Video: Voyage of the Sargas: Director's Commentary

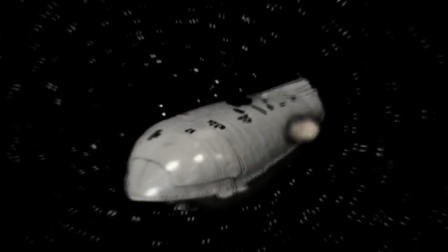(41:08)
And so since Marsden's the only character that didn't deceive everybody, he was...
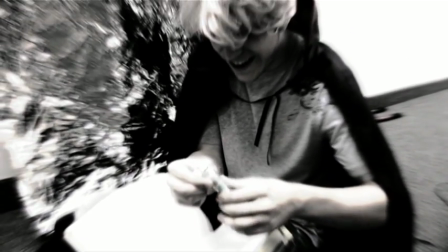(41:13)
Gotta throw it in there. Yeah, and it also kind of explains all of our random plot holes. Yeah.
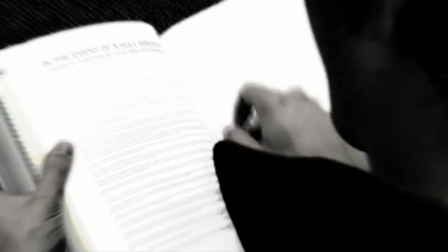(41:18)
We try. We try to make it a real movie.
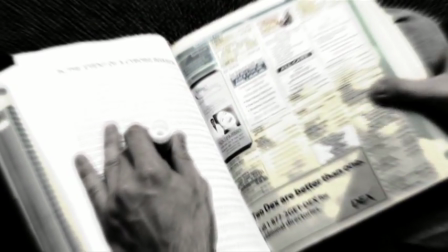(41:23)
here's him gluing the captain's manual yeah an inventive hall breach to
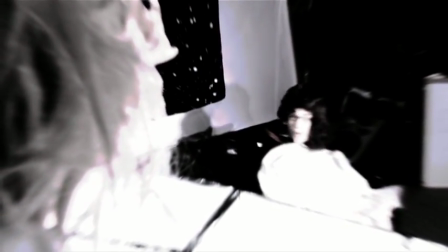(41:30)
in the event of a cyborg invasion which is what he really read yes in a phone book
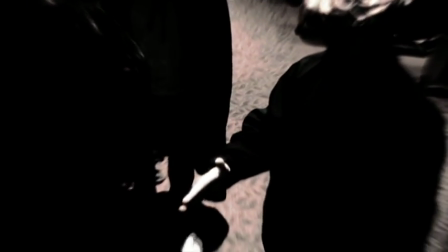(41:36)
we couldn't find that one book we shot this all on the last day and
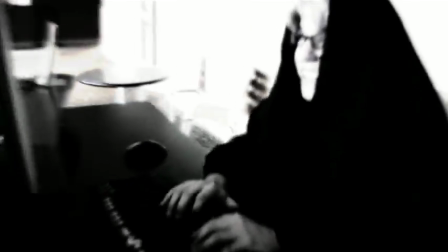(41:45)
fun times here's the actual explanation for why that spaceship blew up yep and And uh...
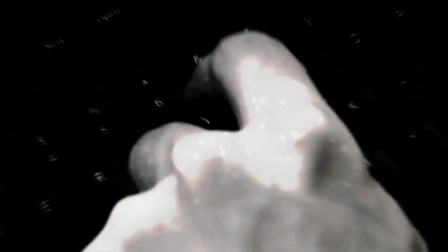(41:50)
Marson uploaded a virus. I wore my glasses because that's my hacker glasses. Yes. And here, I did the voices for Wilford in this scene too, right?
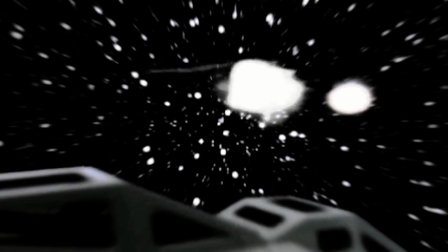(41:58)
While in the scene, while I'm playing Marson in Wilford. If you look at his lips, you can hardly tell he's moving.
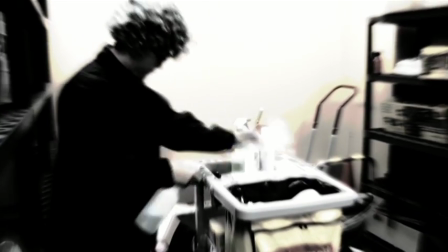(42:03)
I know. It's very uncanny. I'm very good at the chill quizzle. Crazy.
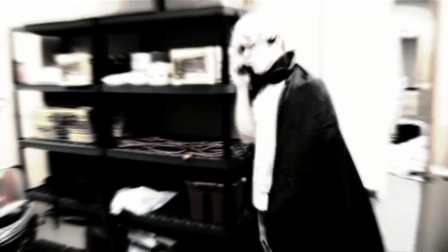(42:08) Of course. Yes, I'm in the wrong seat.
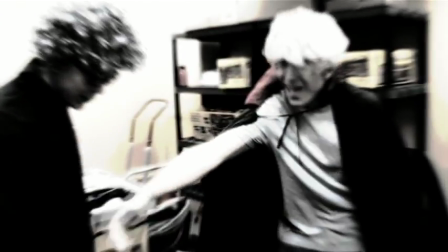(42:13)
This was all pretty much improv, by the way. The glass scenes were all in park. Yes, that's why they suck.
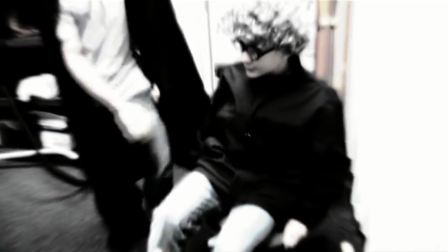(42:18)
Yes. Hey, they're the best in the movie.
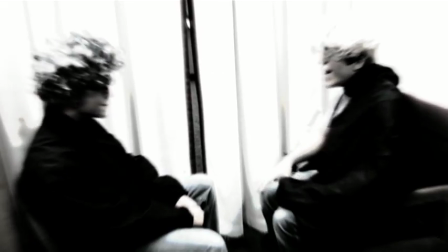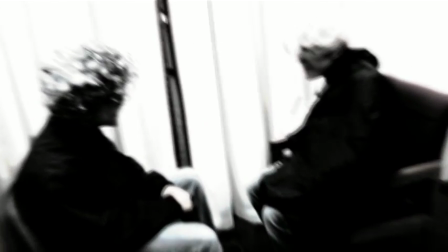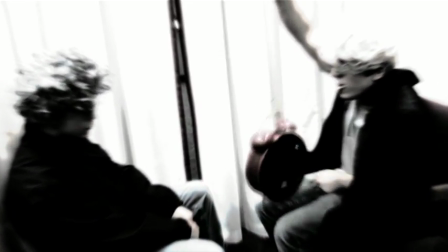(42:32)
and here's that clock that we got from pastor scott wilcox along with the play-doh
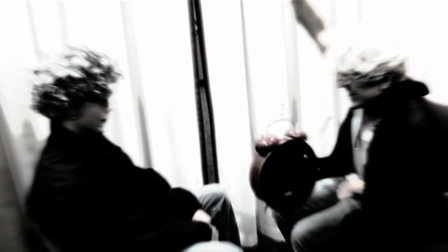(42:38)
and my land yard What, you broke because of this? Shut up. Did you steal the lights yet?
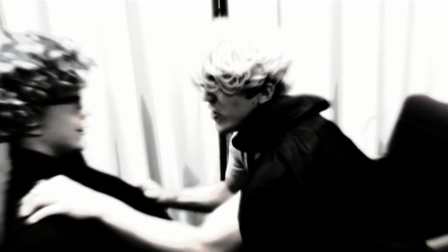(42:45)
Huh? Did you steal the lights yet? Nope. And this is the whole thing is the Markson's voice changing.
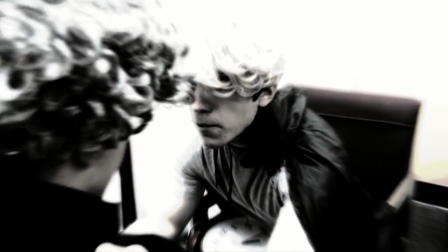(42:51)
I thought it would be really funny. But you were wrong. No, I was right. I like a deep, dark Markson.
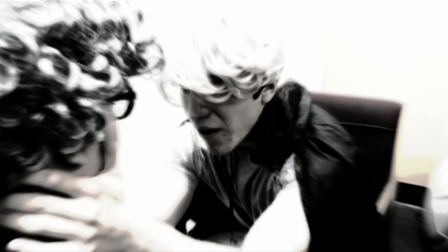(42:57)
We'll let the audience be the factors.
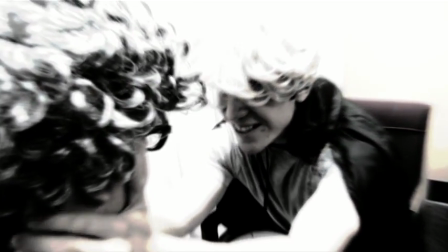(43:03)
And here right now, you're a captain. I tried to explain the whole movie right there.
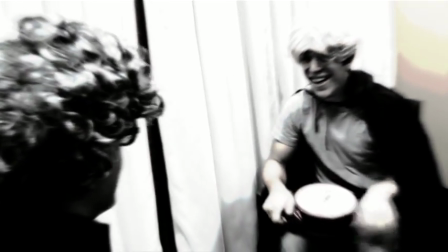(43:08)
Yeah. I randomly just thought of it. And it looks like you did. Yeah.
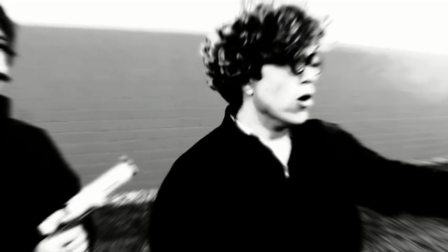(43:17)
He's just a normal janitor until I screwed him. Tell you what?
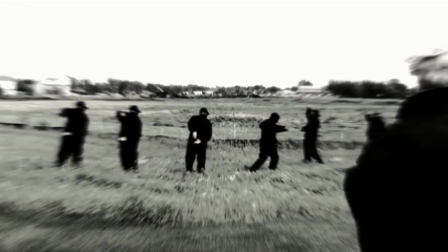(43:21)
Nothing. Here's Ben as all the ninjas. You can tell his timing isn't as good as yours.
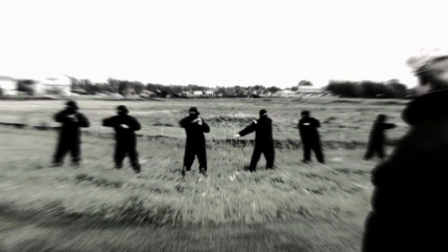(43:27)
Oh! We still have... okay.
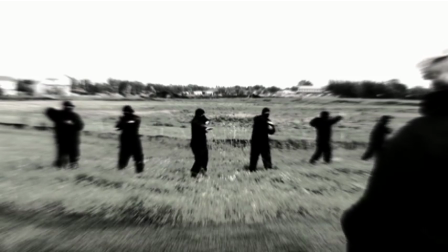(43:31)
I love this suit. My cape randomly in different positions.
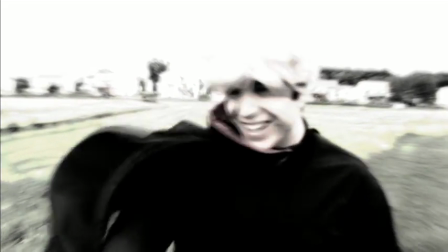(43:36)
I just like to have blood in the wind. Obviously, I'm trying to spook the emperor.
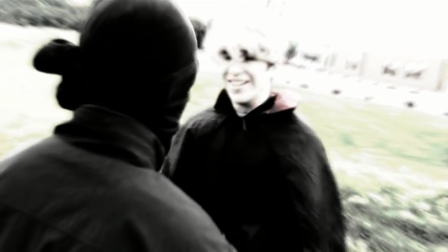(43:41) You are not a nigga, yeah. Show me what you know. Woo!
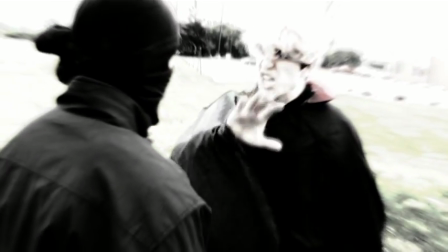(43:47) Woo!
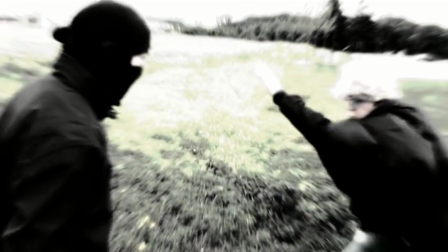(43:51)
I love it. Flapping in the wind. Anyway, so you were talking about how you got these names?
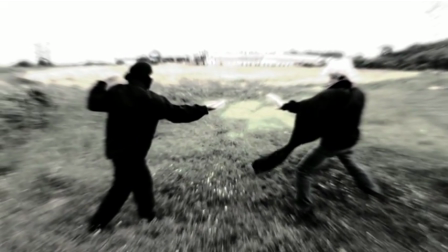(43:56)
Yeah, I used a random name generator, because in complications, I just used kind of plain names,
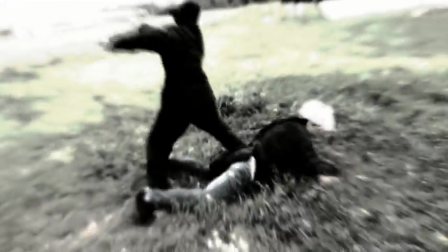(44:03)
like John and Alex and such. So in this one I wanted some more exotic names and erotic.
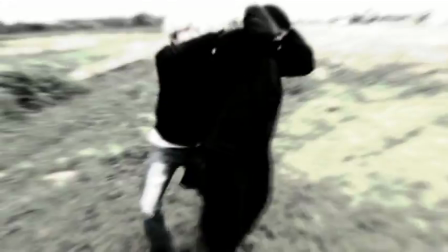(44:10)
You know this is just really funny, listen to your talk about all this is going on, and the butt cramp.
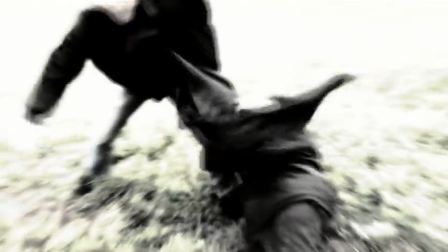(44:18)
Yeah, so go on. Yeah, so I just kind of random generated names that kind of sounded spacey, and most of them ended up being Polish.
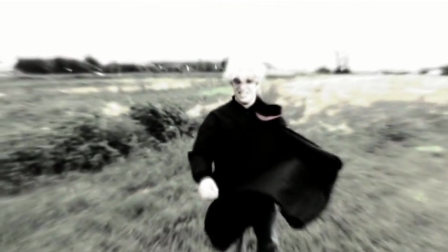(44:27)
Yeah, most of these aren't Polish names.
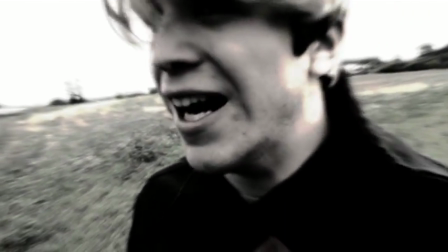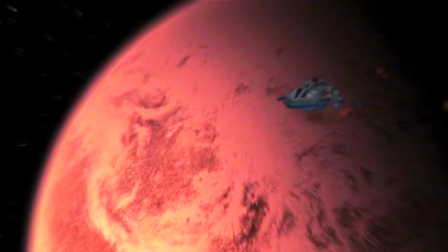(44:37) And I will soon have your ship and become supreme commander of Well the ship this wasn't a good plan